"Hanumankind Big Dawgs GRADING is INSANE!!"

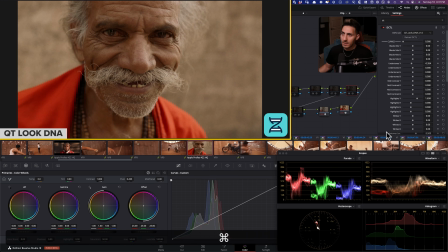32:52 Then our curves using our QT look DNA. And then this was like the key. Compress all the hues, right?
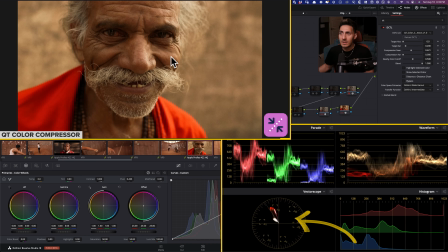33:03 Because like right now, everything is like just spread out. Greens in here, magentas here.
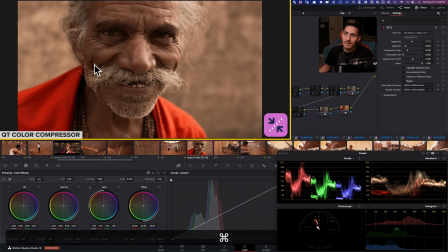33:09 So we brought it all together and then created a little bit of separation and cleaner highlights, right? And then after that, film density brings that down. And then our skin juice does quite a bit, eases off on the
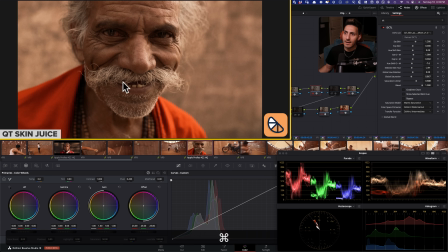33:27 nuclear like orange that we got going on. And again, helps with like monochromatic vibe that we're going for. Halation does wonders, and that's what we end up with.
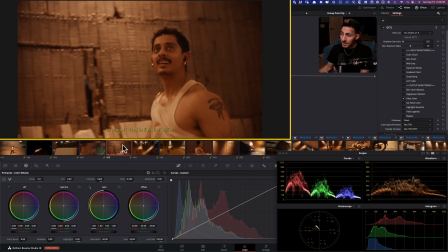33:39 I mean, the contrast gets harder at night, as it should, right?
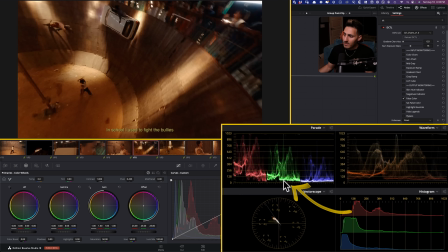33:47 So like if you look at this, I mean, now we're sort of like really bottoming out, and we see it right here.
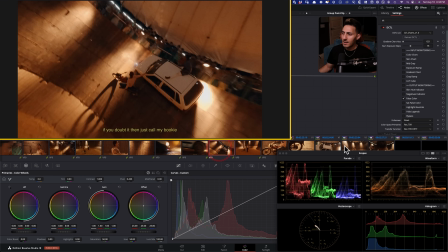33:53 Going from this shot to this shot, like, yeah, the color is so different, right?
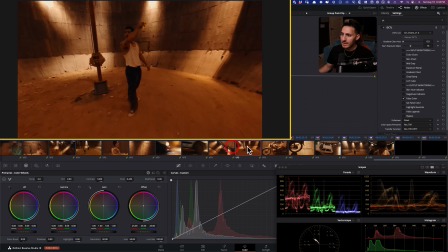33:58 I mean, we can just see it, like even right here to right here. Like, look at this ground, look at this ground.
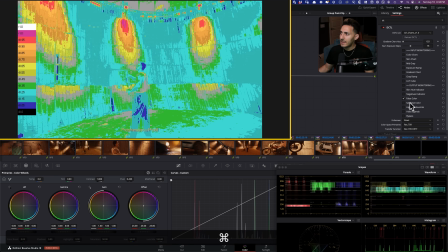34:04 They're not the same, right? And even if we look at it on a saturation level, we got this and we got this.
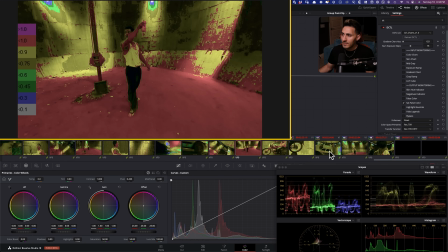34:10 I mean, this is like just bleeding. And then this one is barely anything, right?
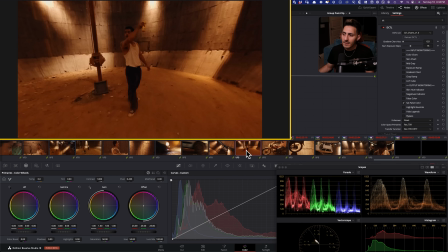34:16 What does that tell us? That tells us nothing is the end of the world. I mean, this music video is collecting millions of views an hour, and nobody cares about that. That I'm not saying be sloppy, but what I'm saying is like, as a colorist,
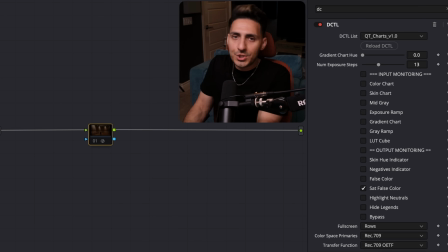34:31 your job is to just keep things consistent and have gradual shifts, but don't have like a jarring, crazy jump from shot to shot.
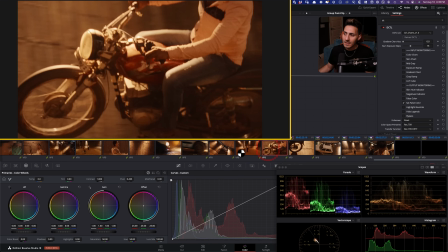34:39 And that's what happened. It's like we go from this to this, we get closer to the light and we're kind of seeing that there's less saturation closer to the light.
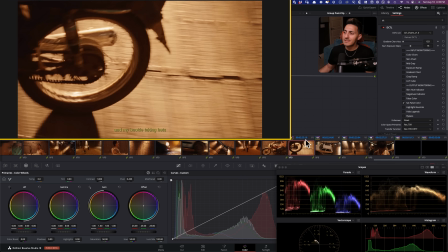34:46 So then we're kind of buying that. And then the next one gets like less saturated. And then this one gets even cleaner.
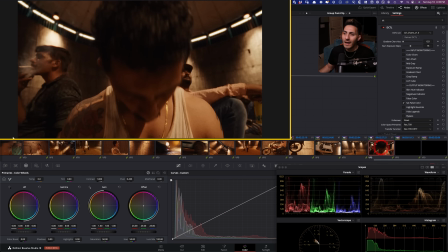34:52 And then this one gets cleaner. And then we kind of exit out on that.
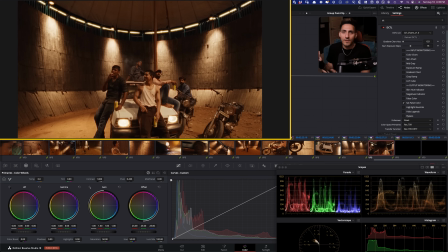34:55 So it's sort of like a transition into like ease off from like these saturated tones that we started building around here.
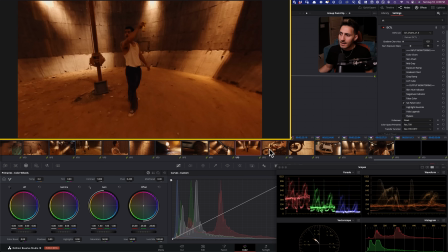35:04 This is the most saturated shot in the entire thing. And then it starts like weaving off of it.
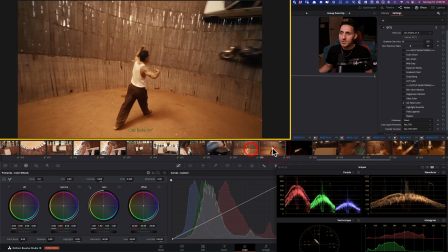35:11 Right? And then, like I said, these two shots were like just felt so different because they were just so much on the green side. So if I do skin hue, we get to see like how they were just like completely somewhere else.
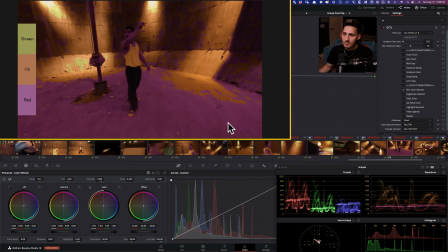35:24 Because I mean, look at this background and then look at this, you know, like ground under him, and then look at the ground under him here.
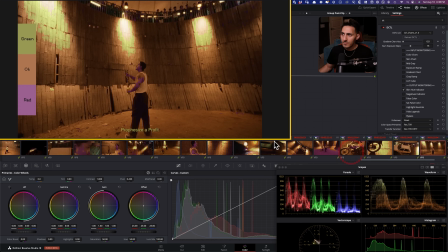35:32 So two completely different vibes.
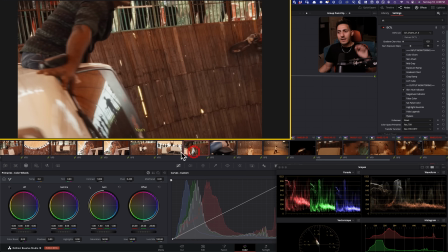35:37 But again, coming out of like day scene into entering into the night,
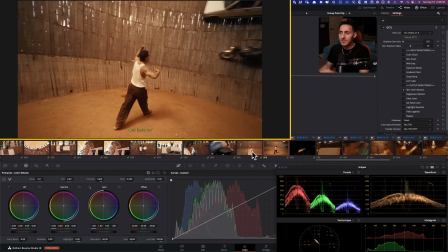35:45 like, you know, or afternoon or evening, I'm buying it.
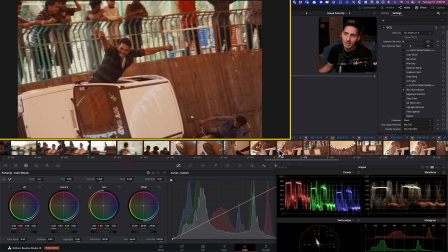35:49 I'm okay with it. But overall, this music video is so much fun. I had a blast just kind of going through and breaking it down and understanding like what was really going on.
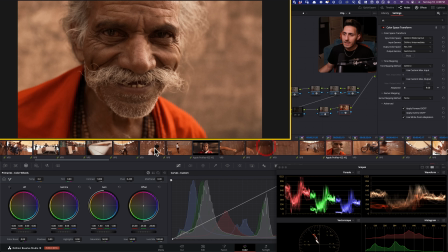35:59 And hopefully you guys enjoyed like the looks that we ended up creating.
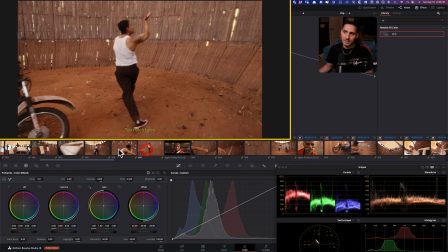36:04 And if you have a subscription to Artlist, obviously you can download these and then just like play around with me as I'm building these looks.
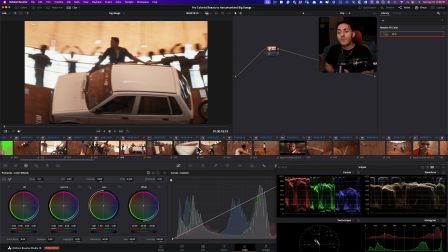36:13 And like I said, all these tools you can download for free as a demo version and play with it.
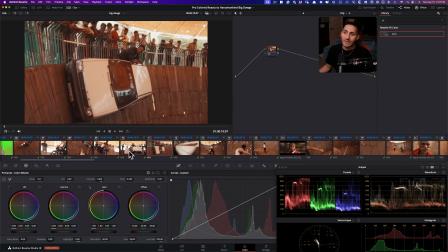36:20 So you can actually practice having these tools like, you know, at your disposal.
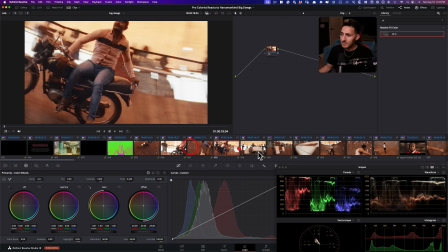36:26 So there you have it. So hopefully you guys enjoyed this one. If you have any other videos that you want me to cover in this reaction series, drop a comment below. If you enjoyed this video, do me a favor, smash the like button, subscribe to the channel, and do not forget to check out the free demo for the toolkit. I'm telling you, give it a shot. You will not be able to go back. And on that note, I will see you guys in the next one. Peace, fam.